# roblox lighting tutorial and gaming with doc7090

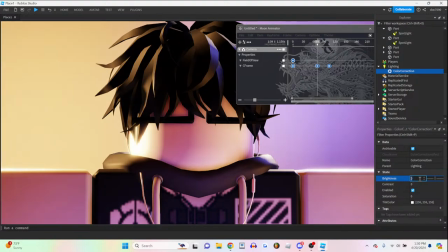Um, brightness it's pretty much exposure but like sort of adds like a white overlay to it I don't like messing with brightness too much
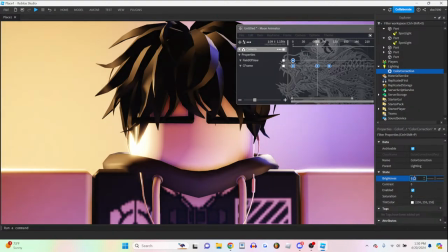yeah I'll just keep it at zero contrast
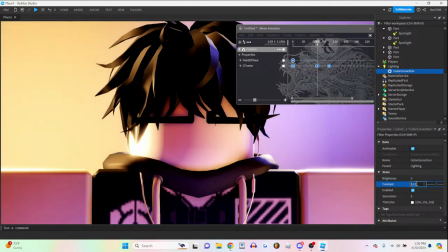is a huge one it like makes things more sharp but you don't want to mess with this too much because too much contrast it looks good but like it too much is uh can like really take away from the lighting
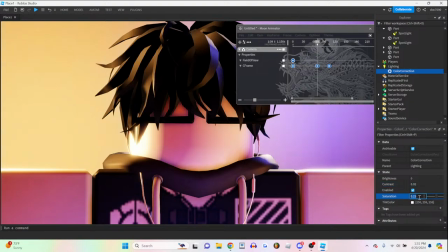saturation another fun one but you don't want to honestly with these with all these controls you don't want to push them too much because you don't want to take away from the original piece
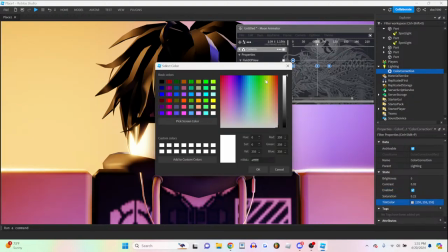tint color i don't really mess with this too much.
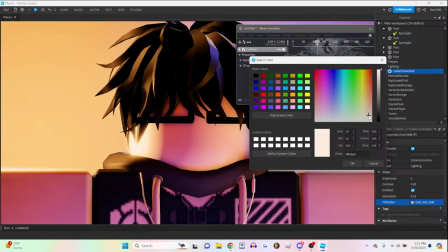I like just a sort of a subtle tint. A subtle, okay, whatever. Small, small adjustment to blend everything together.
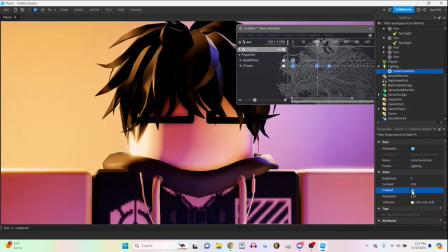And just with that, it's already big, big difference in the lighting. Another thing I'd like to add is bloom. So bloom refers to this sort of area where there's a lot of light and the light is so
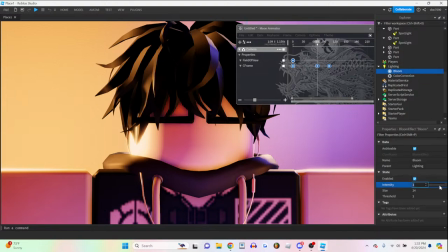intense that it has this glow effect now bloom does give that uh cinematic feel a lot of people like but i don't like having too much bloom i just like having a little bit so
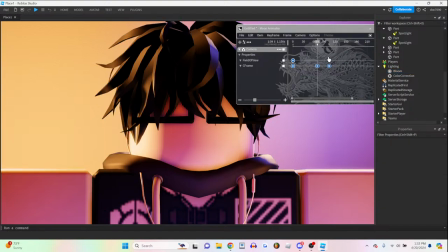that it's very subtle you
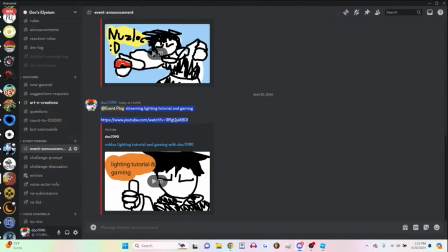thought your strong suit and animations were lighting your lighting's pretty good it's hard to get like really good lighting there's
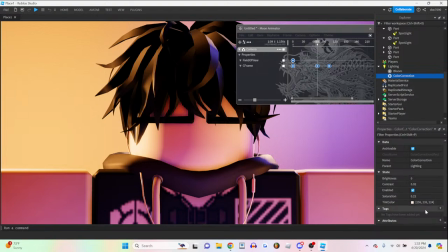still some stuff i need to improve on this lighting is the best uh threshold um forgotten what threshold does so i'm not gonna mess with that size pretty
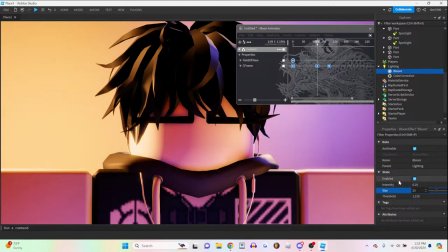they're all pretty all these controls to me seem pretty much are pretty much the same so i just sort of messed with one of them uh depth of field depth of field is another good one so
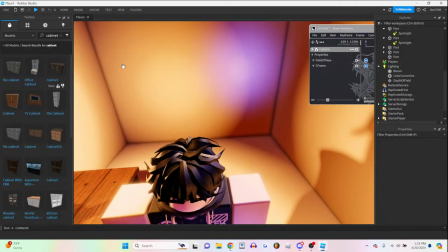let me add something to the background like a uh
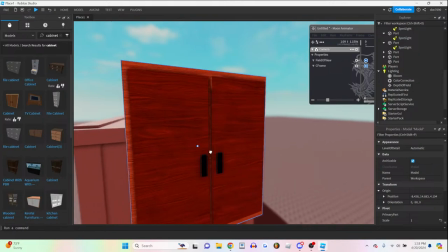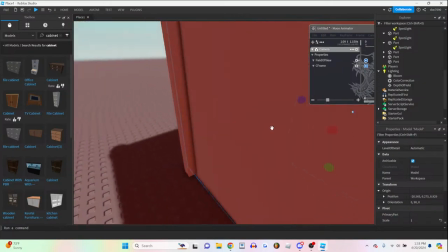there you go let me let me make this room longer let me make this room longer
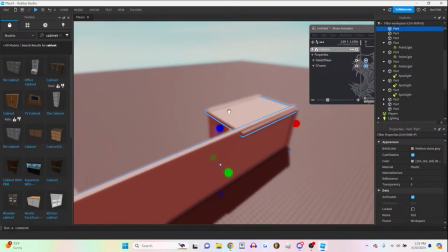because depth of field really does well with big scenes
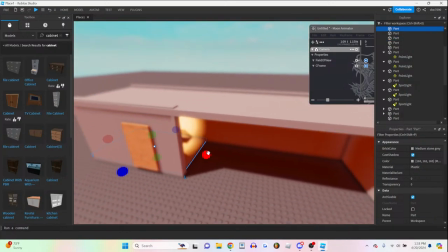actually too
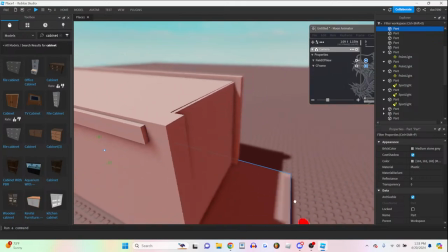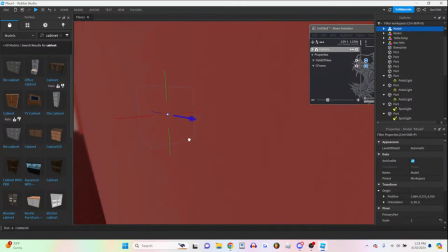too long of a room
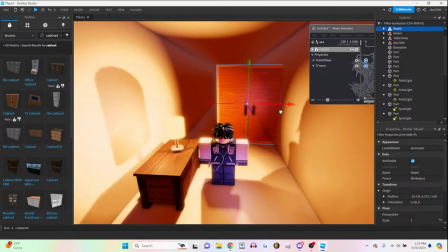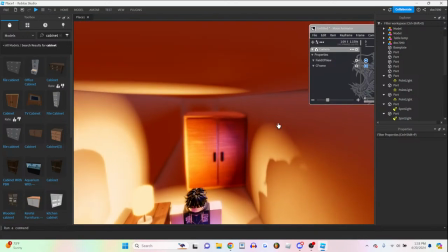yeah
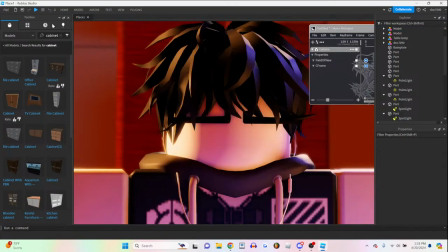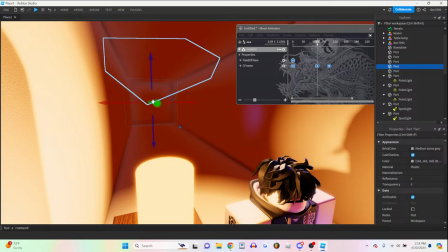okay you know what i'll bring it back to small room hello common brother thank you for
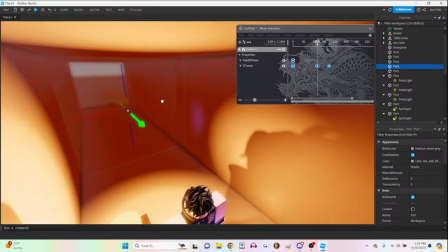enjoying the tutorial it's my first time doing one of these kind of like explanation kind of things.
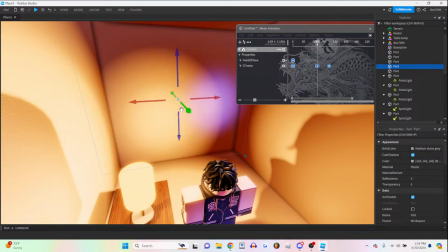Actually, I've done it before on stream. I think I did it with one of the Pokemon animations.
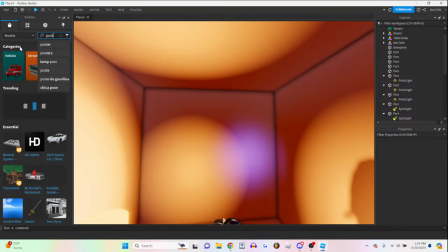Let me... poster. Let's add a poster. That'll be pretty good.
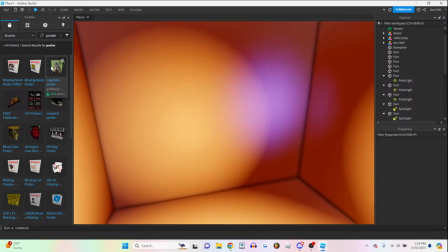There we go.
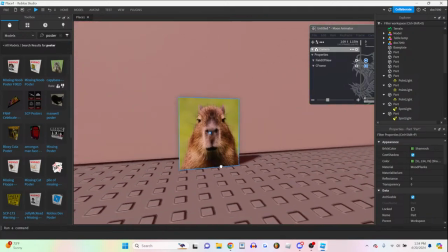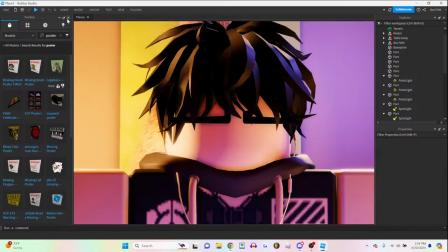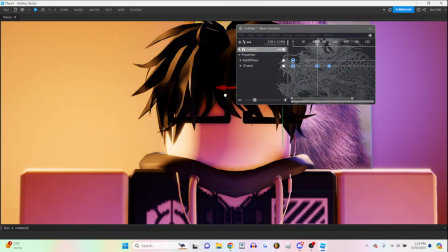Let's move this poster to the right of it.
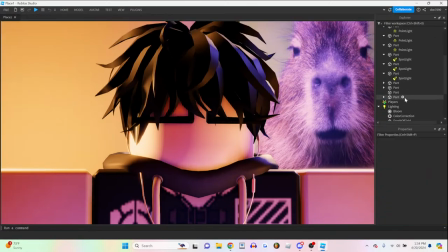So for most scenes you don't want the background to...
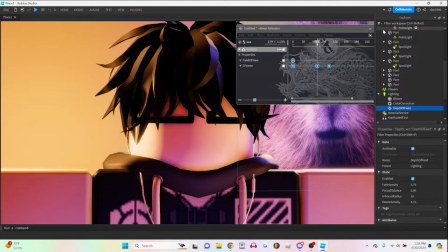you're actively taking notes.